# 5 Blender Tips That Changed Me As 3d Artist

Have you ever wondered how people create these stunning environments?
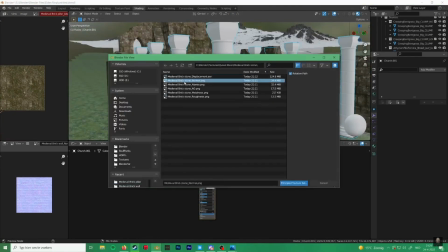0:05 You probably have watched some of their long time-lapse videos. They make it seem really easy when they do it, but when you try to do it, it just not really works.
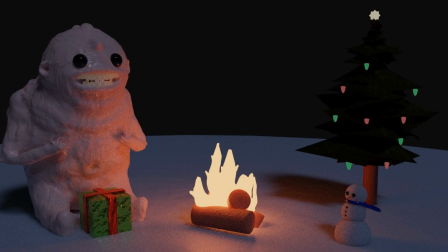0:14 So, what do they actually do that you don't? Like, what is the secret?
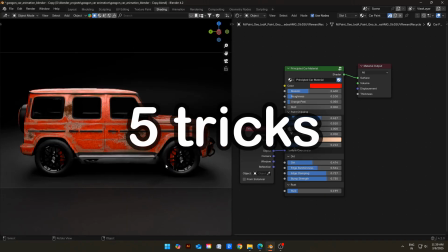0:18 Well, in today's video, I will tell you 5 tricks that pros use to make their environments look amazing.
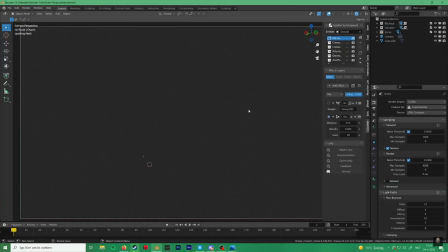0:26 The last trick is the most important one. It is known to everybody, but noobs usually ignore it.
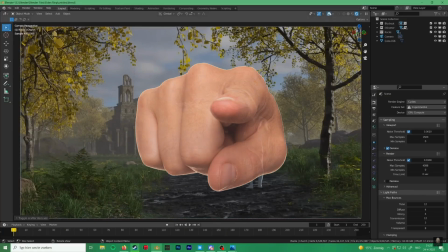0:32 And it could be you also. Let's start.
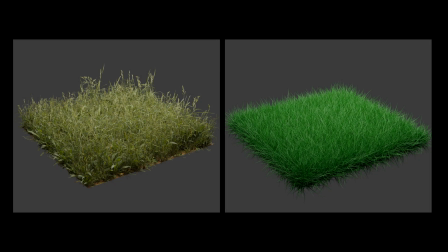0:37 I want you to look at these 2 photos and tell me which is better and why.
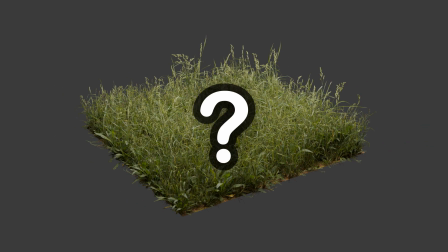0:42 Now, obviously this one looked better, but what do you think made it better? It was multiple layers of different vegetation.
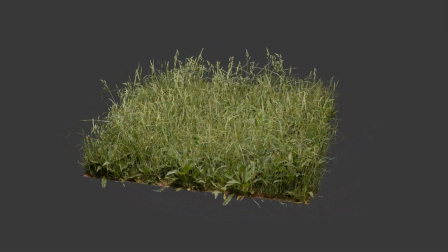0:50 This is the power of layering. Layering is not limited to this, but it is almost everywhere.
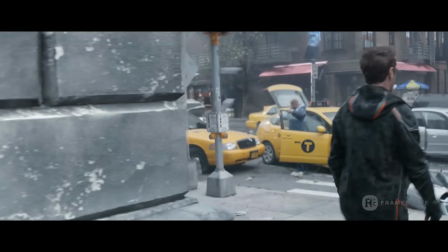0:55 If you look at this scene by Marvel, you can see they have combined multiple layers of different effects to make the scene realistic.
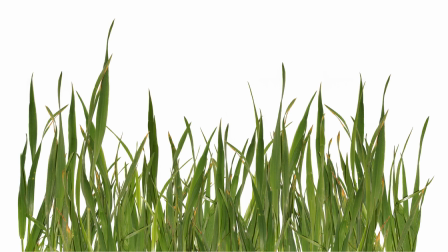1:03 But how can we use layering in our projects? Well, try to use multiple variations of one thing instead of one and combine them.
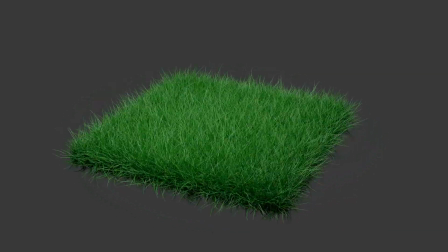1:11 What I usually do, instead of making one strand of grass and duplicating it multiple times,
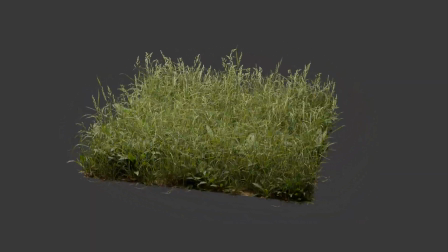1:17 I try to image a biome that I can possibly use in my scene. Then I look up for the types of vegetation found in the biome.
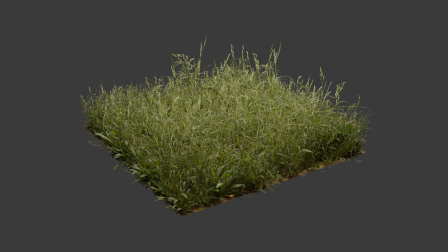1:25 I will use that data and add it in my scene.
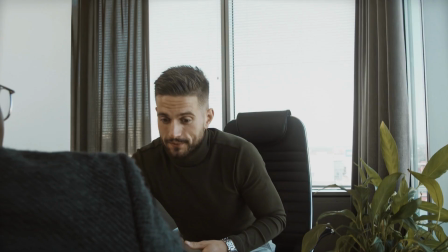1:30 Do you know that big studios hire artists specially to make their models imperfect?
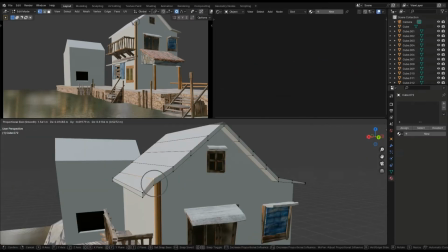1:35 Yes, but why do they do that? It is because nothing in the world is perfect.
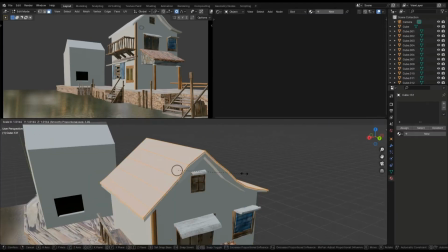1:40 If you look at things around you, everything has scratches, dents, and some kind of dirt.
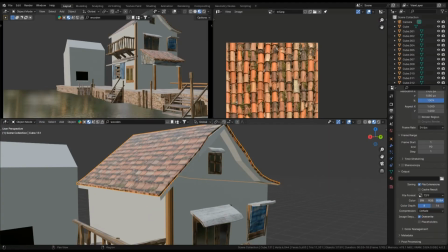1:45 It levels up in the realism of the scene. I recommend you should not make anything perfectly.
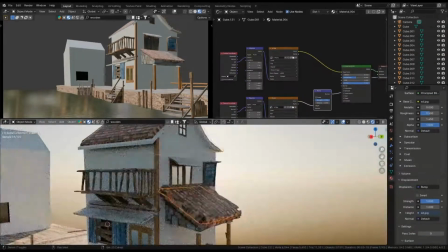1:51 Always try to include some scratches, smudges, and dirt.
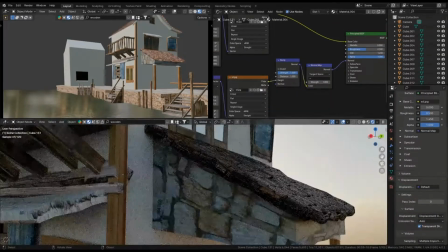1:55 These details can really level up your models, but people can get really excited and overdo it.
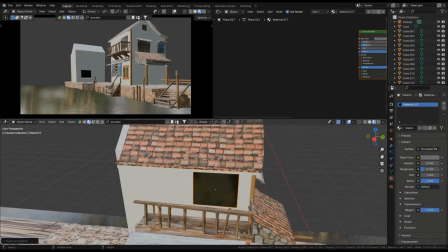2:01 To prevent this happening to you, I recommend you should always take a look at reference pictures before proceeding.
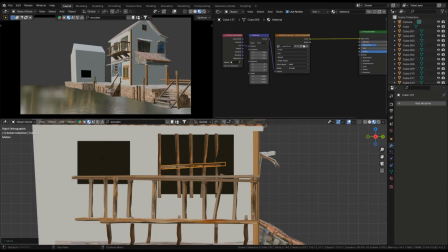2:07 Try to include scratches on sensible places. Usually, sharp corners have more damage to them, and plain things have more scratches.
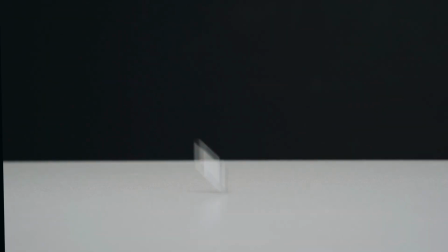2:16 It is because objects usually fall on their corners.
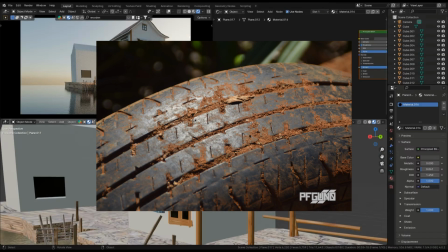2:20 Dirt will be more prominent in the grooves and lines, and it will be less prominent on corners.
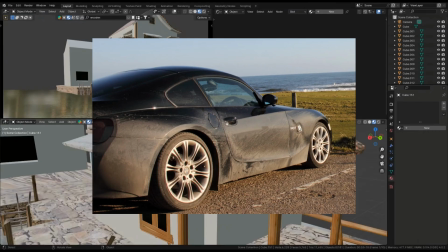2:26 And dust is usually more visible on black-colored objects. Do not stop here.
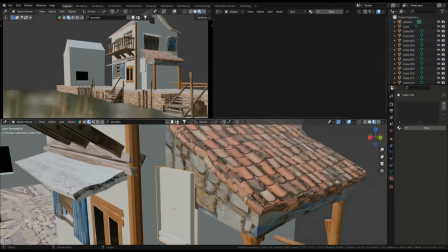2:31 Always try to match the imperfections with the theme of your scene.
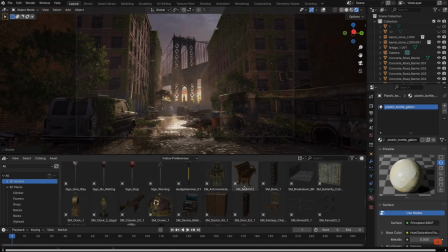2:37 People usually ignore the fact that there is always some kind of fog in the scene.
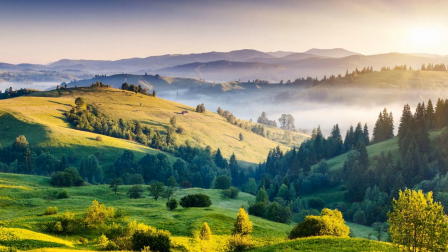2:42 If you look at real-world pictures, you will notice that distance objects are smudgy and less visible.
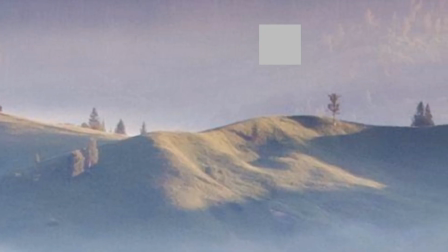2:48 They also have a little bit of white or gray tint to them. This happens because of the atmosphere.
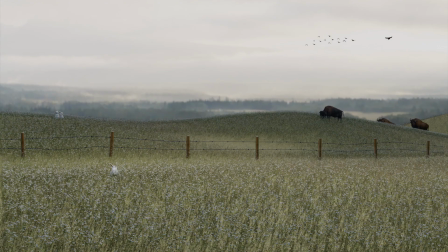2:55 Now, if you look at this 3D scene, we can see that the effect is missing. It is because there is no atmosphere present in the scene. It makes it unrealistic to human eye.
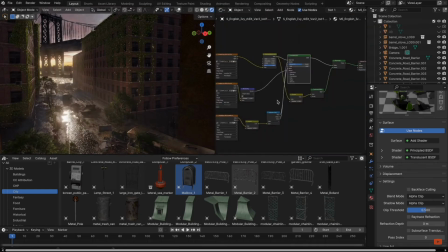3:07 If you were not told, you would have probably noticed that something is wrong, but would not have noticed that what is wrong.
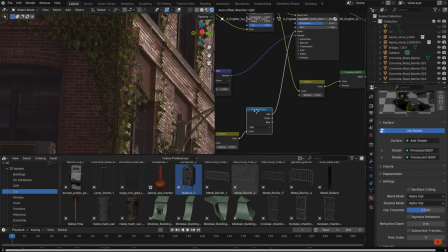3:15 To replicate the atmosphere effect,
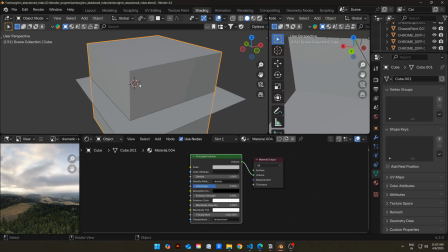3:17 you can add a really big cube that will cover full scene and then apply principled volume shader to it.
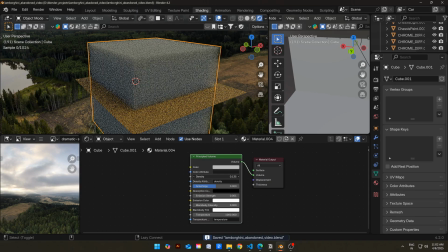3:24 Now you can control the effect with density value. This method is pretty accurate, but there is a problem with it.
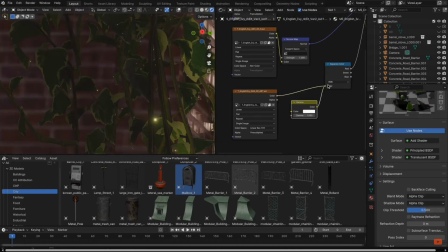3:30 The problem is that it can really bump up the rendering time. This is because it is really hard for computer to render volumetrics.
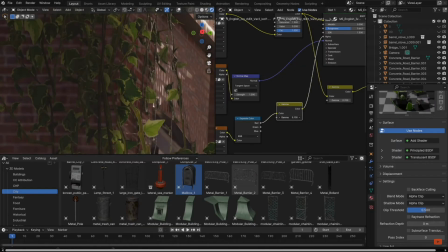3:38 But there is a way to add atmosphere effect in the scene without bumping up the rendering time by much. It is actually the last trick of our video. Storytelling can really level up the game when it comes to realism.
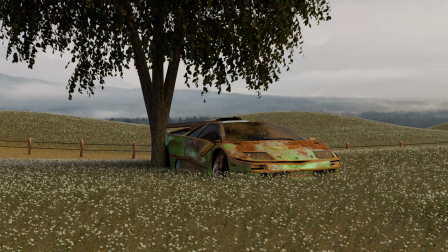3:53 Take a look at this scene I recently created. It looks good, but it looked blank.
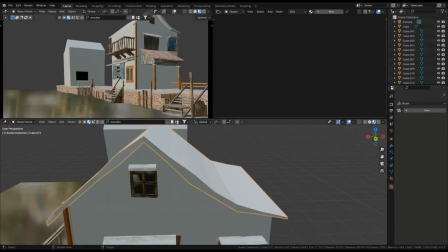3:58 Something was telling in my head that it lacks something when I looked at it. The scene looked empty to me.
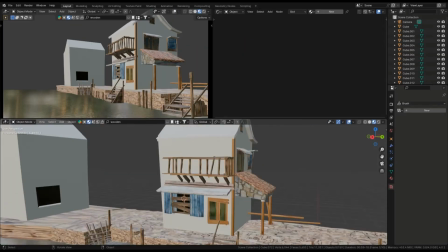4:04 I searched a lot that why it looked empty.